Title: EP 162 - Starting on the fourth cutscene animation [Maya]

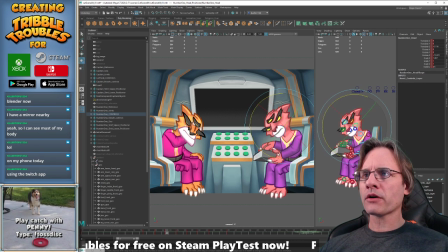(32:43)
Alright, it's because I bent the body too far so the head doesn't feel like it's making correct contact.
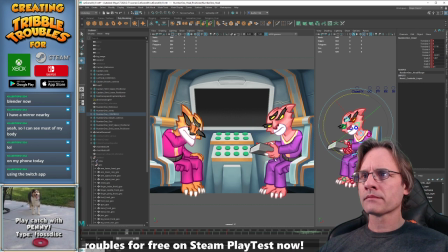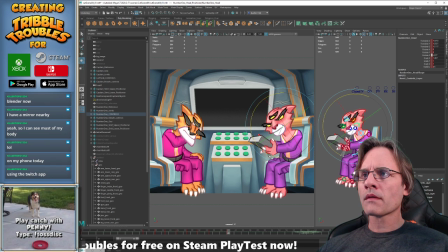Okay. almost there.
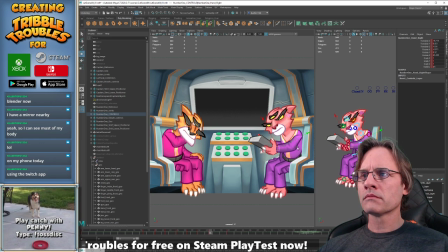Yeah, okay.
Sir, the self
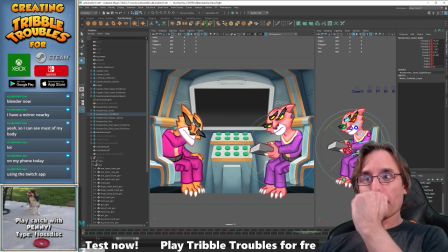(33:50)
All right. So, I think body-wise performance, I'm okay there.
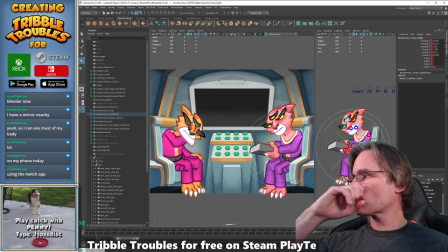(33:55)
It's still looking a little funky just because there's no facial performance yet. And I think once I get that with the eye blinks and the mouth going, all right, I think it'll read much better. So let me also add some life to the other hand, because right now it just kind of floats in space.
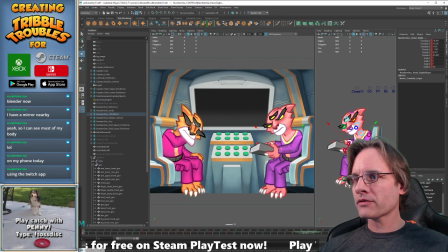(34:15)
Let's see, do I have offset? No, that's, yeah, we're good. Okay, what am I do? Okay, I don't know if this will work, but I'm going to go with the contrast.
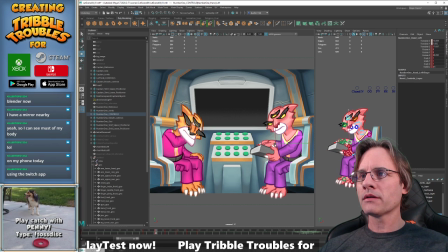(34:33)
Have her raise the hand up. Like, what? Kind of coming off of it like that.
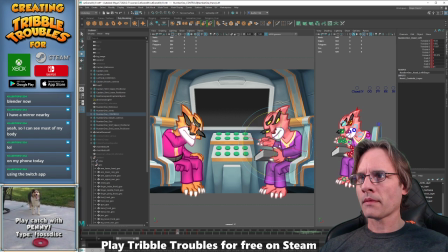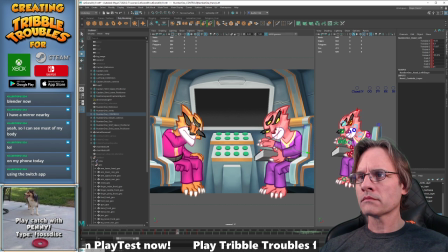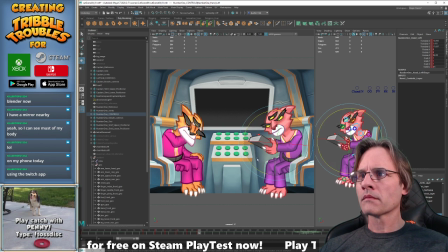See how that looks. Yeah, I think that's okay.
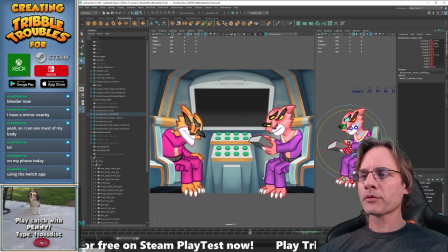(35:27)
Right now there's nothing on the fingers, so it's looking a little funky, but I think if I put some life on the fingers, that might help it. You know, actually I think it's still going to come up higher on the arm gesture. See if we can cheat it, do it this way.
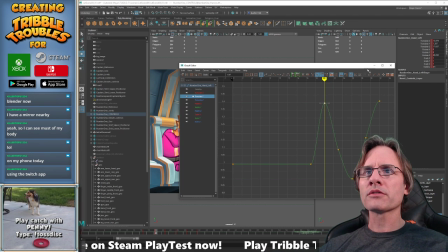(35:46)
Oh, it's just the one key?
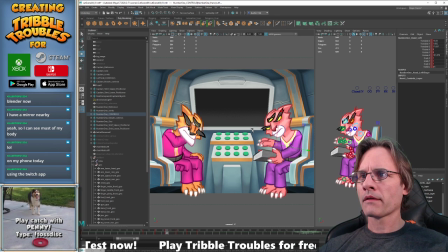Ooh, now it looks stuck.
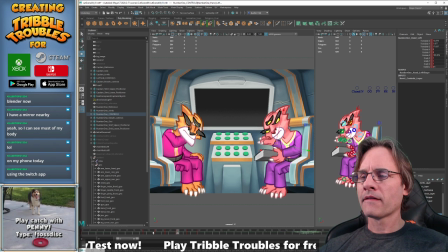Sir, the self-destruct.
Not really working.
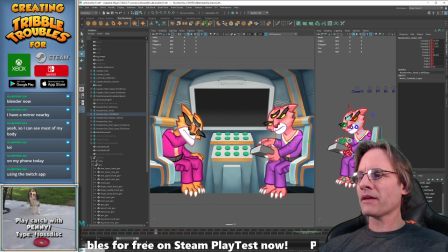(36:25)
It was a cool idea, but I don't think that really works all that well. Alright. Yep, not all of them are going to turn out to be golden. So instead, let's just have it just sort of follow along. I'll go that direction instead.
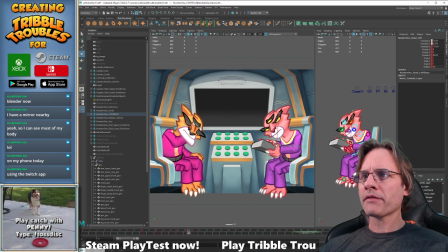(37:01)
Maybe have it raise up at the end. Nah, I might just get a little... No. No, it just looks crowded. Not a very good silhouette there.
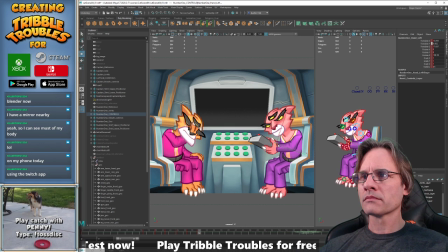Sir. Yeah. Okay. Control S, save that puppy.
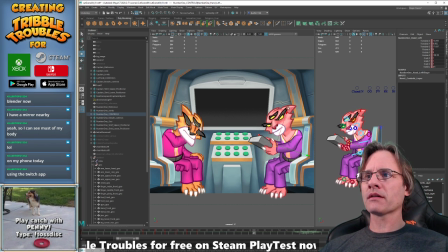(37:38)
Let's see. Yeah, I think once I get the ears flopping around, some facial performance. I guess final question, should I mess with the legs? Not a bad idea, I guess.
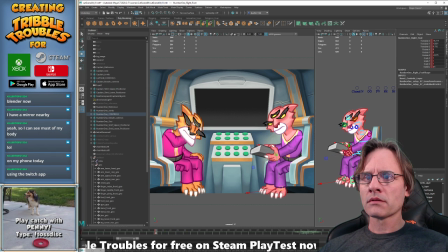I wasn't sure if I want to go down this road. If I just leave them frozen or actually let them kind of play along, but
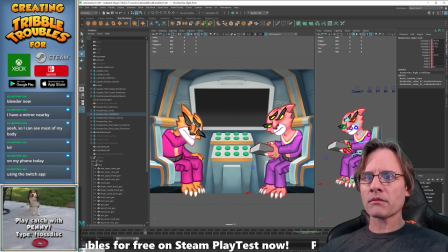(38:10)
I think I may want to let them have some action as well.
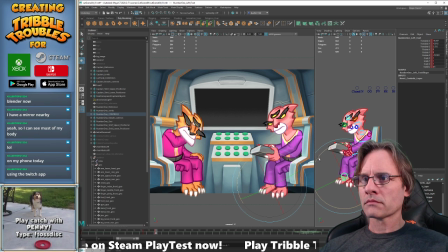wrong direction.
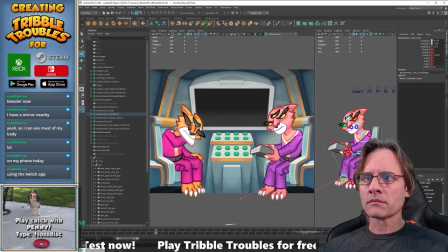Oops, missing a keyframe here.
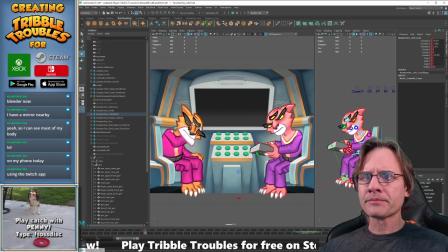(39:03)
Oh, maybe I'm not. Okay. And then a little activity on the belt as well. If I'm going to do that, I'm going to have to move the belt around.
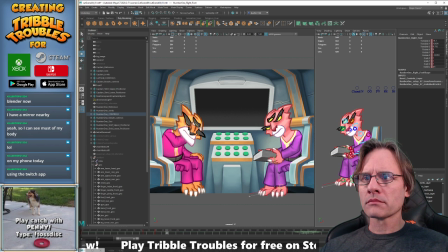So yeah, she's been very subdued, right, in all the previous scenes. Nothing really kind of catches her attention, but this one's a biggie.
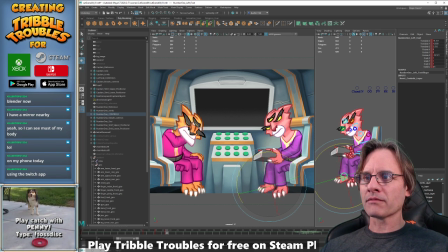(39:34)
The fact that the ship seemingly magically disabled its self-destruct. So this is her basically at the apex of excited.
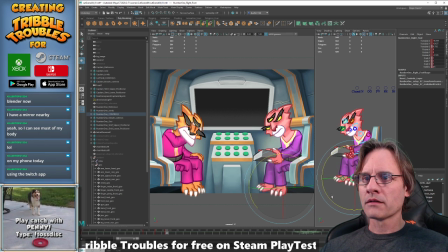That's a little high there.
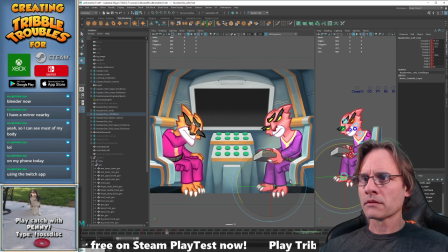All right.
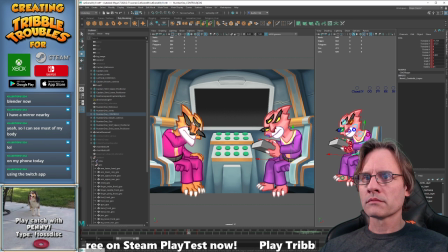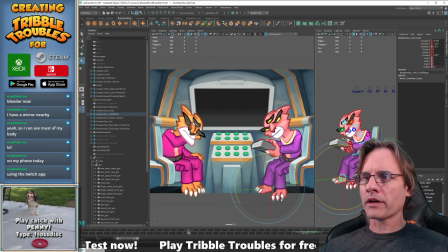(40:44)
Alright, just trying to see how far down I've gone here versus the initial pose.